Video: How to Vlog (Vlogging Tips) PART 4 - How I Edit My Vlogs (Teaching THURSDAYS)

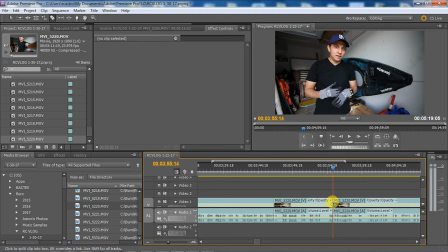So for example, if you learn something new, like a new little effect, new little editing tactic, a new little time saver, then you'll end up in the span of 10 videos, you'll know 10 new things, right? So that's the goal here for me, is to learn how to do something new every time I make a video,
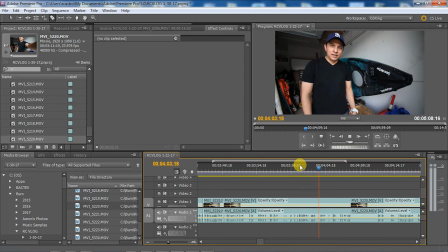whether it's, and the little thing you learn that's new doesn't have to be in the actual editing software. It could be in your shooting style. It could be in a camera setting. It could be in your lighting. It could be any of those things. Just as long as you're trying to teach yourself something new in one of your videos, and even if it doesn't look better, right?
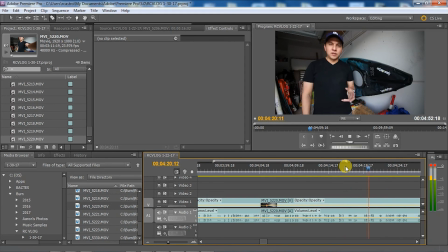At least you know that doesn't work, right? So for example, say you're trying to get better at lighting, and your lighting just comes out weird, like it's overexposed or whatever. Then at least you know what doesn't work, right? And you won't try that again. But you can still keep trying something new stuff. You can still keep trying new stuff. Anyway, back to the editing here.
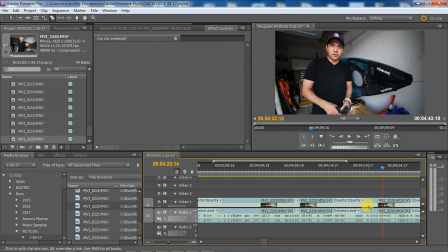Yeah, it's pretty much straightforward when it comes to the video clips. I load the clip onto the timeline, I watch it, and I cut off the beginning that I don't like.
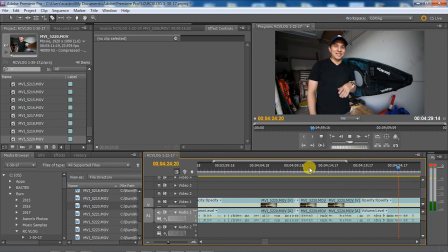I'll keep the middle part where I actually say what I need to say, and then I cut it right after I say what I need to say. That way it doesn't linger on. There's a cool trick too. Like sometimes if you shoot with a device that doesn't have the
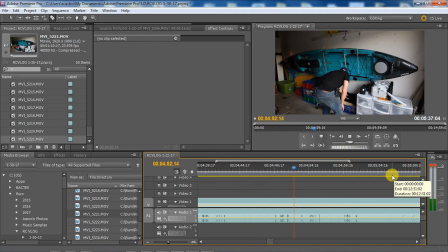1080p perspective, like it does 720, you can do a right click and then scale to frame, and then what it'll do is it'll adjust the video to 1080. You lose a little bit of resolution, doesn't look as nice, but still it fits the screen and you don't have the black border around it.
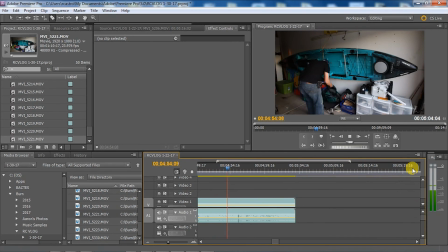So here, even though we're done with the actual purpose of the video, which is kind of get the kayak mounted on the wall,
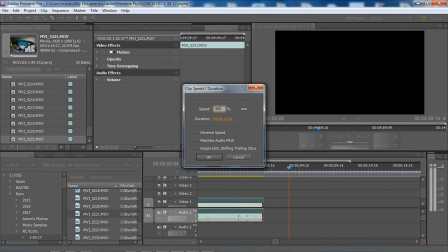I threw in a bunch of extra footage to give you the feel of basically how I have my setup,
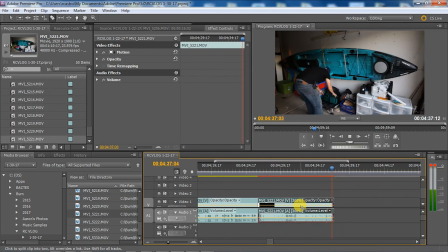right? That it kind of doesn't just end it so abruptly, right?
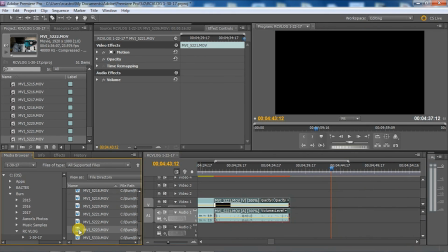So it's in place. The kayak is on the wall. Everything that has to do with the kayak is in place.
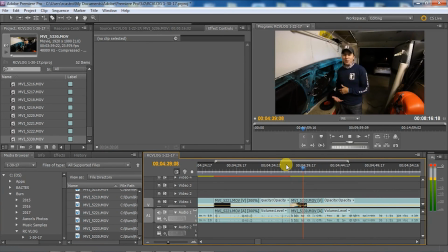And then I give you guys also a 2 weeks later review on how it actually worked, right?
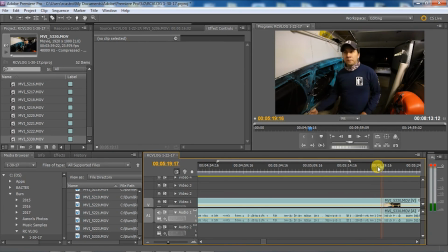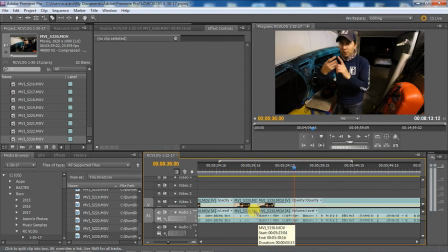So in this one, I was just kind of talking about all these different angles and
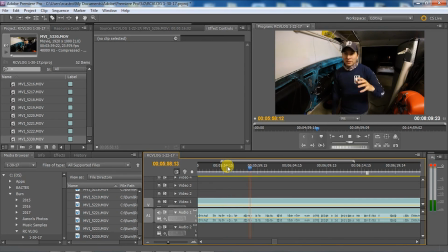I end up just cutting a bunch of it out, because I either said it already in the video in the end of the last filming session, which was during the day when I was sitting in front of the kayak, and I didn't want to repeat myself, or I said it multiple times during that same filming session, like at night.
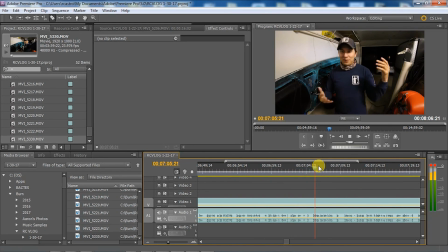So I usually, what I'll end up doing with that is I'll take the better cut and use that.
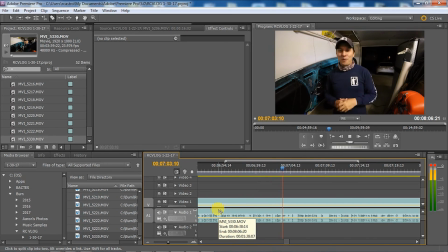All right, so here I'm going to go back to I think I go back, after I'm done editing the actual video,
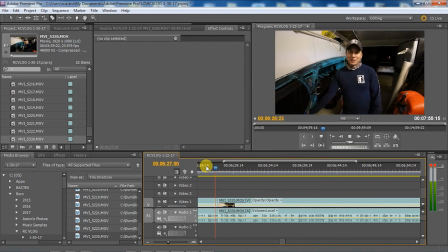what I'll do is I'll go back and align the video 2 layer to have all the little pop-ups, all the little text, all the title screens.